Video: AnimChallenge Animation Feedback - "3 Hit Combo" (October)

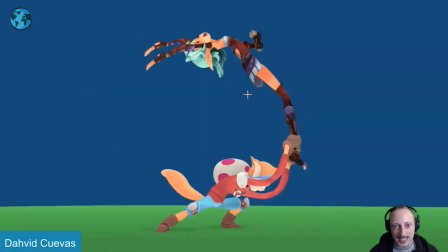(8:16)
That's fine, and then I take this frame out, keep this one,
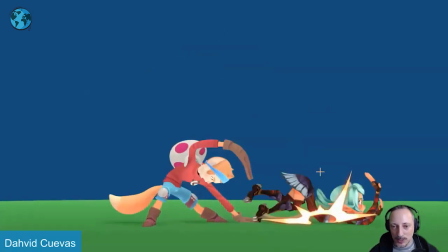(8:21)
and potentially do a mix between the two where she's lower, we stretch your legs.
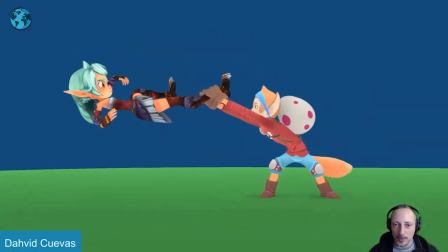(8:27)
If you watch this, it just feels almost a bit slow. I would have loved this to be, Shaka!
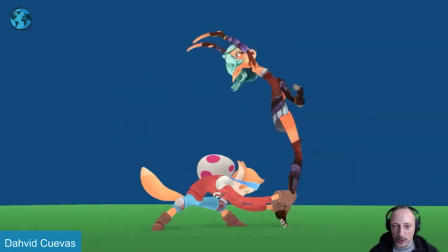(8:33)
That's like a bigger, bigger snap into this, because I do love their holds, that timing's great, and then going up here.
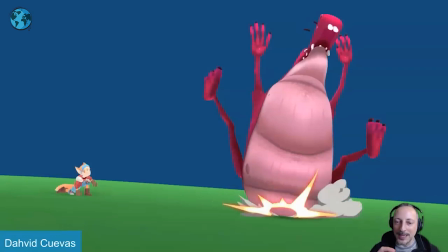(8:41)
And the only picky thing here,
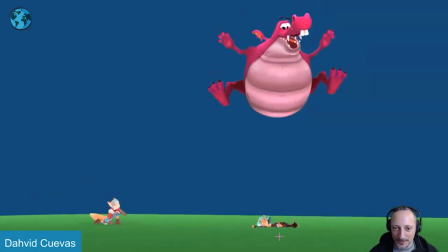(8:43)
and again this is not wrong but it would have been fun instead of her passing out because i don't see anything in
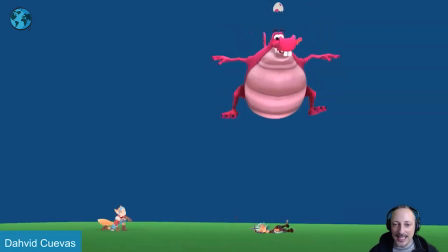(8:51)
that pose change where she gets hit here recovers and i
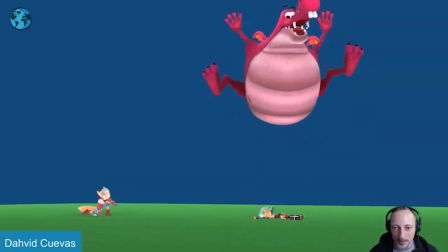(8:55)
know we're you know almost no frames here but to play with the idea of
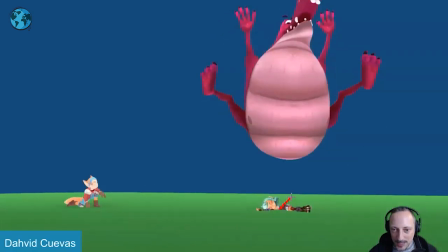(9:00)
her eyes opening and maybe one leg going up and maybe
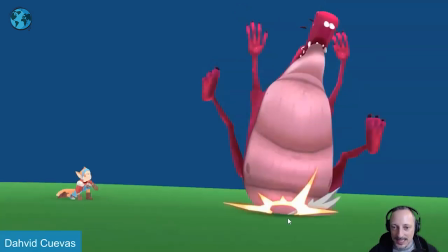(9:04)
a change in the other arm and then this to hint at the fact that she leaves and it's almost like you do that maybe a couple frames earlier and that last frame you would already have i don't know if you want to
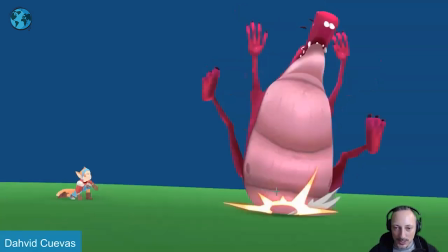(9:18)
really indicate like the body here and really stretch your leg over one frame because you want that surprise but it would be kind of cool to have her not completely
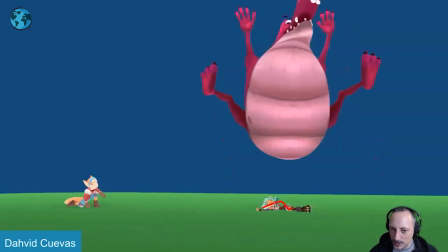(9:27)
capacitated then this happens where it's like one frame like wait did she just move did something happened and then you got the surprise
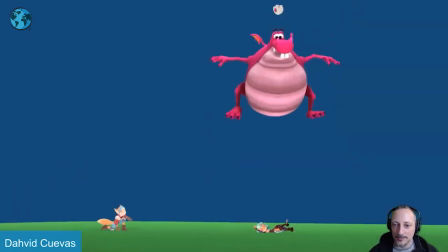(9:34)
of her coming back in here and then probably
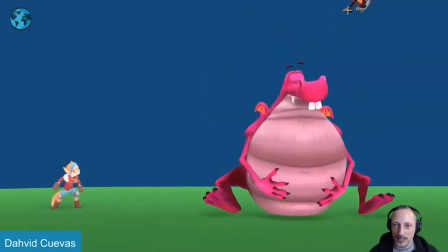(9:41)
taking in the frame out or maybe keep this take this frame out go into that a bit of a snappy entrance
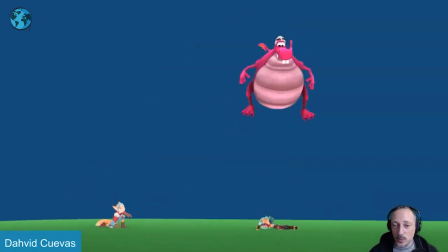(9:48)
it's a bit even but it reads well i mean that's the counter argument it comes we're all focusing here oh no what happened
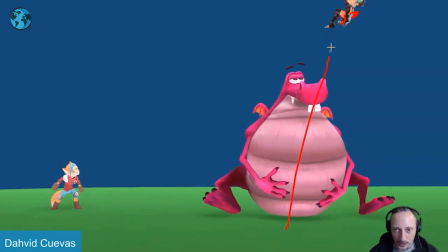(9:57)
to her and it comes out of nowhere where the eye has to adjust quickly so If you make that too fast, you'll miss it. But I think we could get rid of that one frame there. Give us a slight poppier entrance.
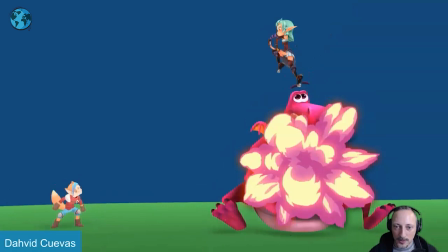(10:09)
Just enough. Because you also don't want to ease in too much into this. And the only other thing here, if I look at the big guy here.
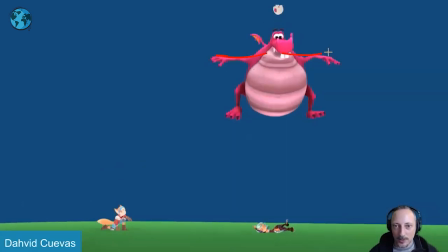(10:18)
There's just a lot of frames of twinning. That's the only thing I would say. It could be a bit of a more fun pose change.
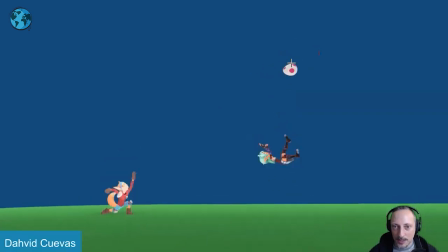(10:26)
Even on something where you can see how there's rotation in that egg. but also a bit maybe a slight rotation in y so that for flowing
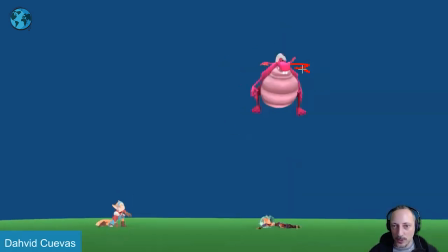(10:34)
when this happens is that we actually are in a more profile view so you can really accentuate the head and the teeth and up until here there's
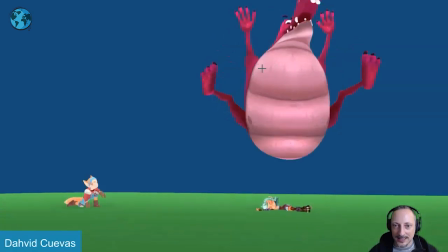(10:43)
rotation y and then as the guy lands here it's almost a
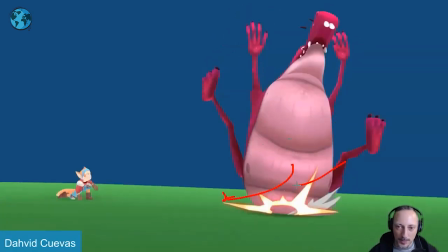(10:48)
bit more i would say full three-quarter but a bit more this way so you just
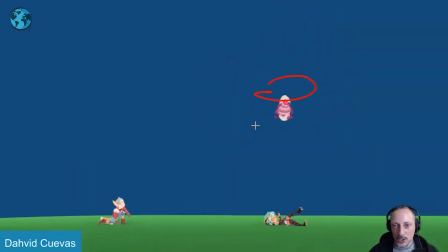(10:52)
have an overall rotation y so it's not so just
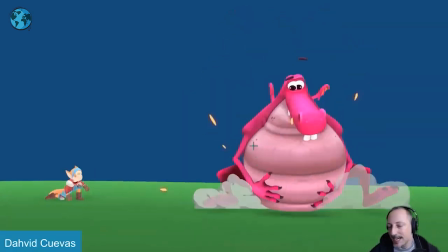(10:57)
up twins and then down that's the only thing even these guys i mean there's a bit offset there but then these feel just a bit too twins i think that would have been fun because also it is so round and landing
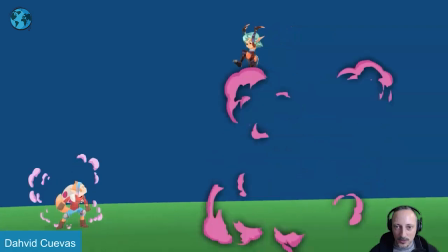(11:09)
here that it could continue almost a bit of a spin into that but i love the 2d effects it fits all really nicely i like the little
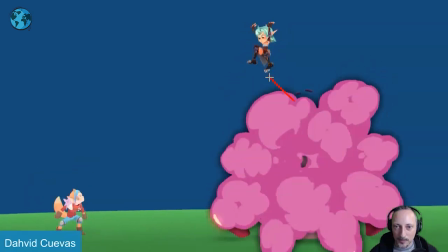(11:15)
detail if still eyes are looking kind of cute to almost push the
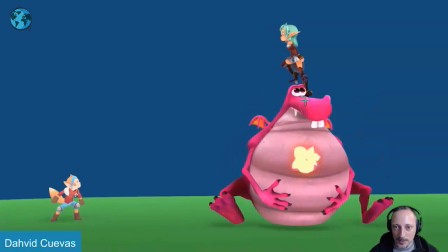(11:20)
eyebrows into a change as well maybe that's a bit too jim carrey changing I brought the size,
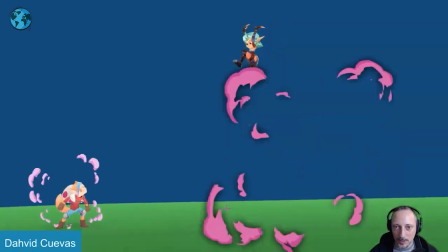(11:25)
but I've been kind of cute to push that. Just change the shapes a little bit. And then the other characters really need.
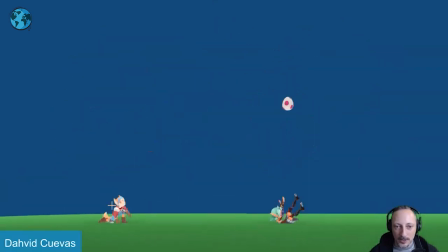(11:33)
The only thing I would say in the other one is that here feels a bit dead. It would have been cool. And I know that he knows that's what happens. That's what he did. But a slight reaction of, and not a surprise, like, I got you or something.
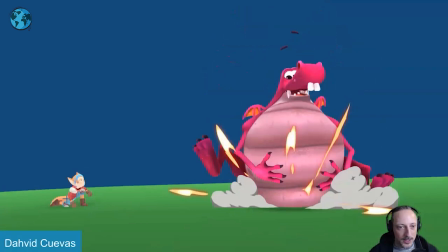(11:47)
And then on that impact, maybe that tail has a bit of a fluff.
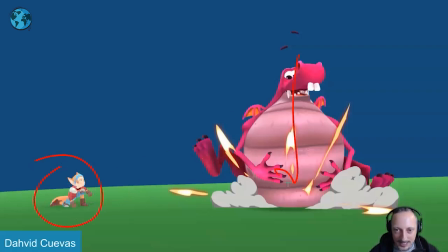(11:52)
A little fluff, maybe arms. again it's aware that this is gonna land the braces itself for that impact but it's still fairly heavy heavy
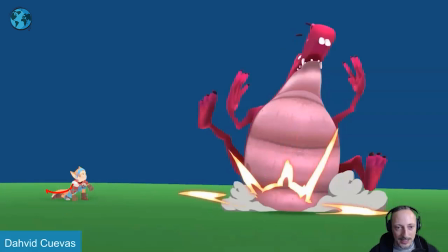(12:00)
enough to for the camera to react so a slight impact shake in there maybe something in the tail or something or or ear twitch to connect bound to this
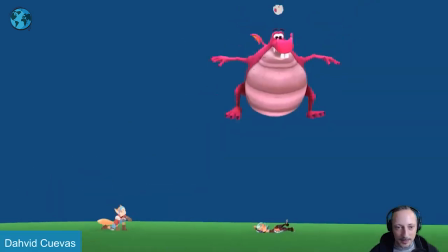(12:09)
and then that's that and I like how it comes back here then poof that
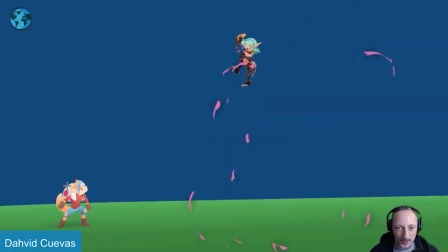(12:14)
as this disappears you can see this here although it's in my loop as this happens chuk-lung continues and then the other egg reappears there again
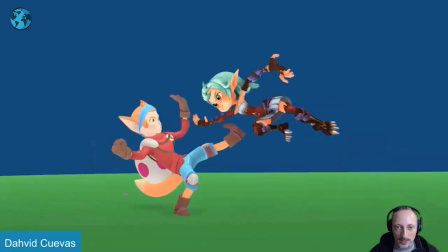(12:25)
the rest is really cool love all the exaggerated limbs and the pulling
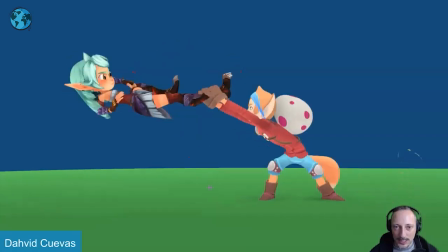(12:30)
you got a nice 2d effect here all that is great too we go into really clear silhouette for that grab because it's fast right if you look
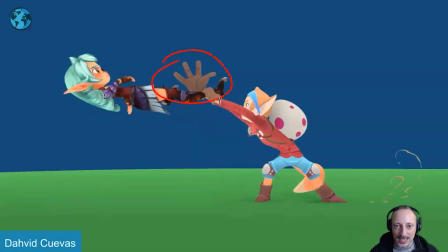(12:38)
at this here but we still have just enough that's cool and that's cool to understand what is going on of a hole too which is really
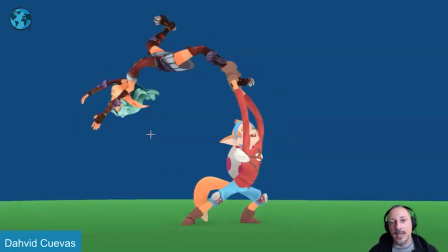(12:46)
cool hold hold hold to really communicate and have that really nice line here for
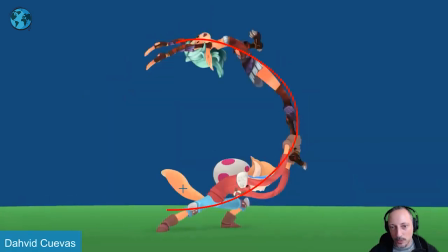(12:51)
a snap i think that's really cool this probably it's a nice silhouette even a bit of a tangent there there also is an argument to keep that maybe a bit tighter to to get more into a this is
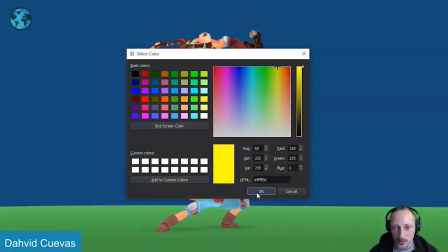(13:06)
now pulling there's a lot of exertion maybe this is not the best color to use but something where it's less like that's enough of a curvature but then it
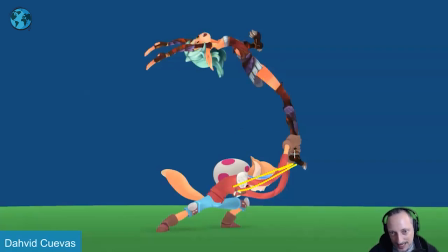(13:14)
goes into a bit more of a curve into almost straights but you feel that obviously not like this but just a bit straighter to
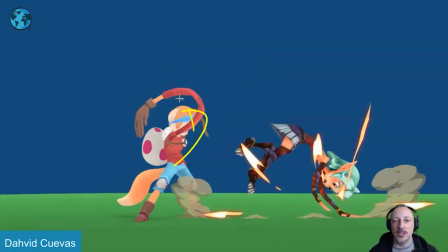(13:22)
feel that tension into that and then relax into a curvature that could be something picky there but i still love
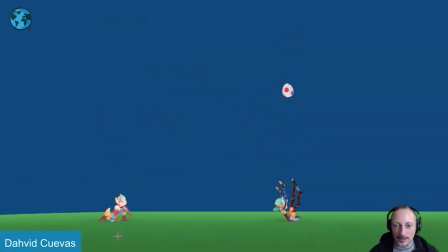(13:30)
all of this of all of that courage in the ears there's really a lot of attention to detail and just fun it's just fun to watch i love that it loops,
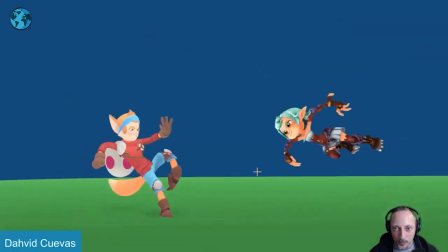(13:38)
but just a really great usage of space, of coming closer here, all of that.
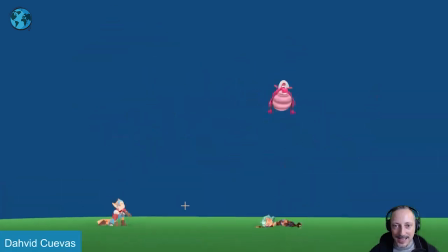(13:45)
I love all of this here, the impact, grabbing the egg, the surprise moment, and the hit down.
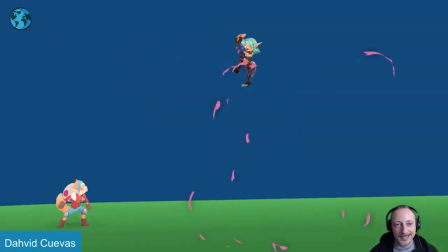(13:50)
It's just a really, really fun clip. So I'll leave it at that, thanks. Alrighty, let's start with this one, and it has sound.
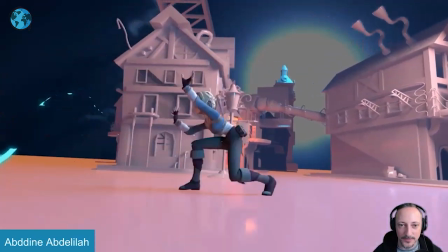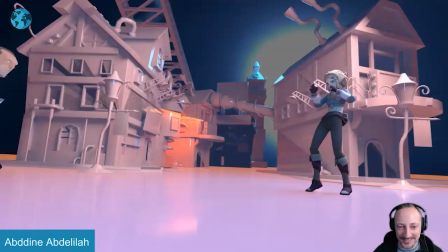(14:03)
That's great sound effects, dude.
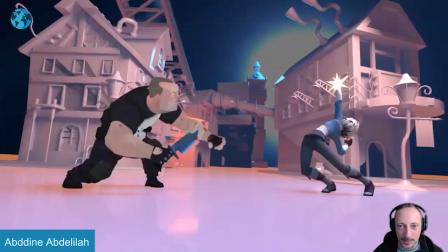(14:06)
Now, speaking of sound effects, maybe not, but what's happening at the beginning so besides me liking this i like the presentation it's really cool
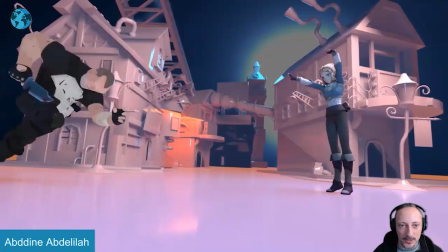(14:13)
sets i'm curious where those sets are from i always like adding sets and things so things maybe that would be a clipping plane if that's maya seems to be
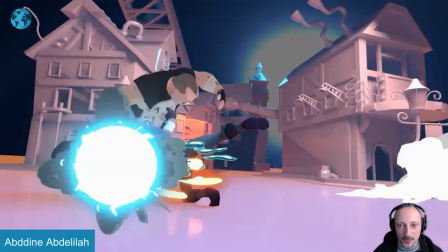(14:20)
my argument that is those other rigs here but i'd watch out for that it's a bit distracting but the biggest thing to me is that
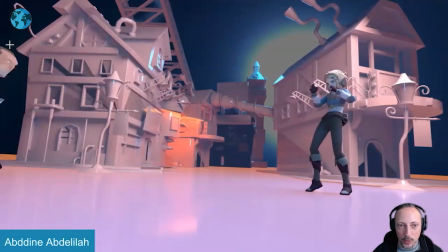(14:29)
and i know there's a bit of a limit in terms of time but it would be cool to not have that guy come in just yet so that we don't have oh i need to take in all those details because you have a lot of tiny things here that draw attention where like i want
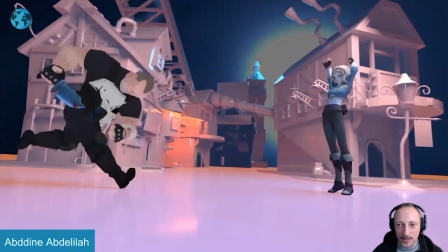(14:42)
to see what that is but then i'm seeing this happening here so my eye goes here but then at the same time this big black thing
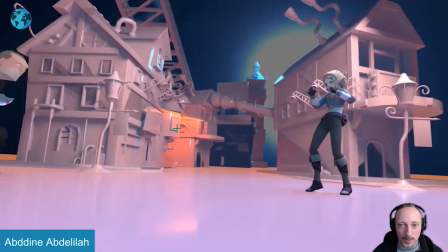(14:49)
comes in here well now i want to look at that so it would just be something where potentially simplifying the details a little bit
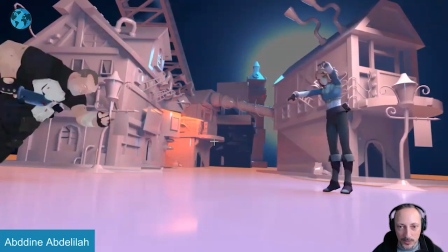(14:56)
taking some of these things out and making sure that she has enough time to be the focus so maybe by a frame six or seven that's when he comes
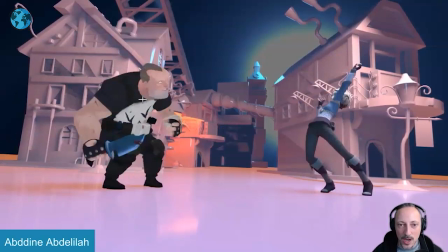(15:04)
in and then it feels like he stops when she's doing this
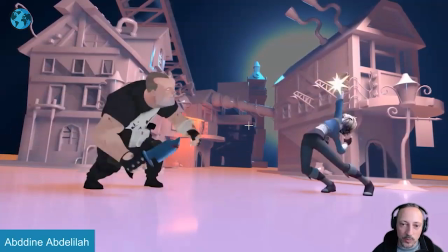(15:09)
and i again there's nothing this is wrong per se i mean it could just be a
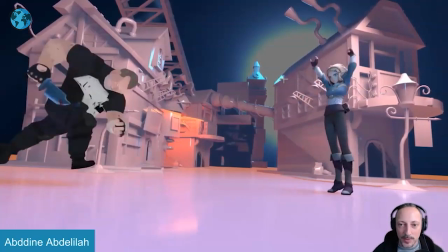(15:13)
move and he just gets ready but for me would have been awesome to have that
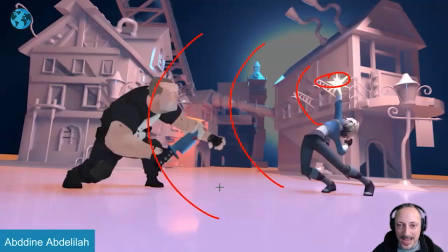(15:18)
almost maybe create a wave or to have that big
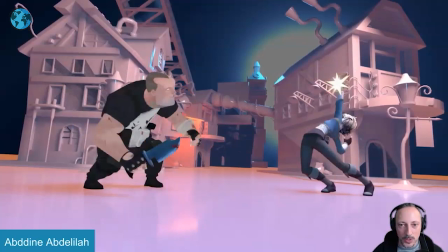(15:23)
event happen now and two three frames later he comes to a stop so that he goes whoa i gotta stop because this is happening maybe i shouldn't
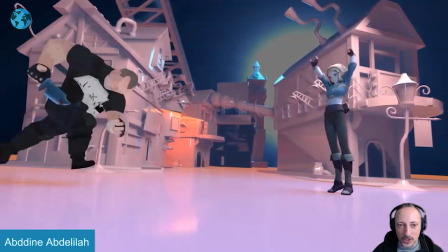(15:32)
attack right now and right now he stops he's also not looking so to me it would be coming in watching it's not true he looks here
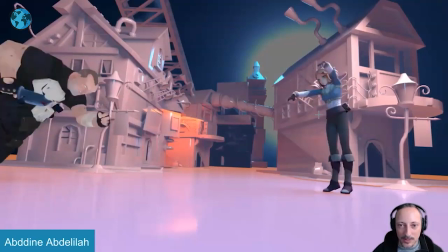(15:41)
but again we kind of missed that to me again to simplify things i would have just her then he comes in still looking
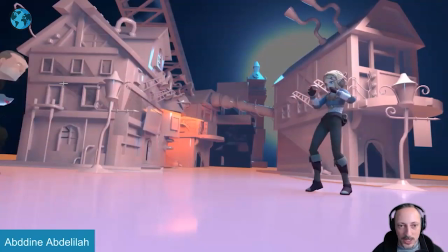(15:50)
though not going down i'm all for contrast and changing things but i think there i will keep it
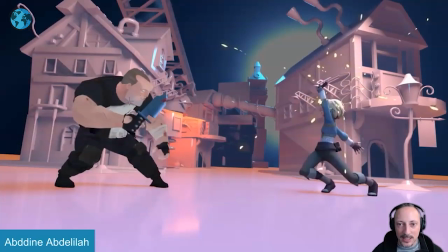(15:54)
up then this happens then two three frames later he stops and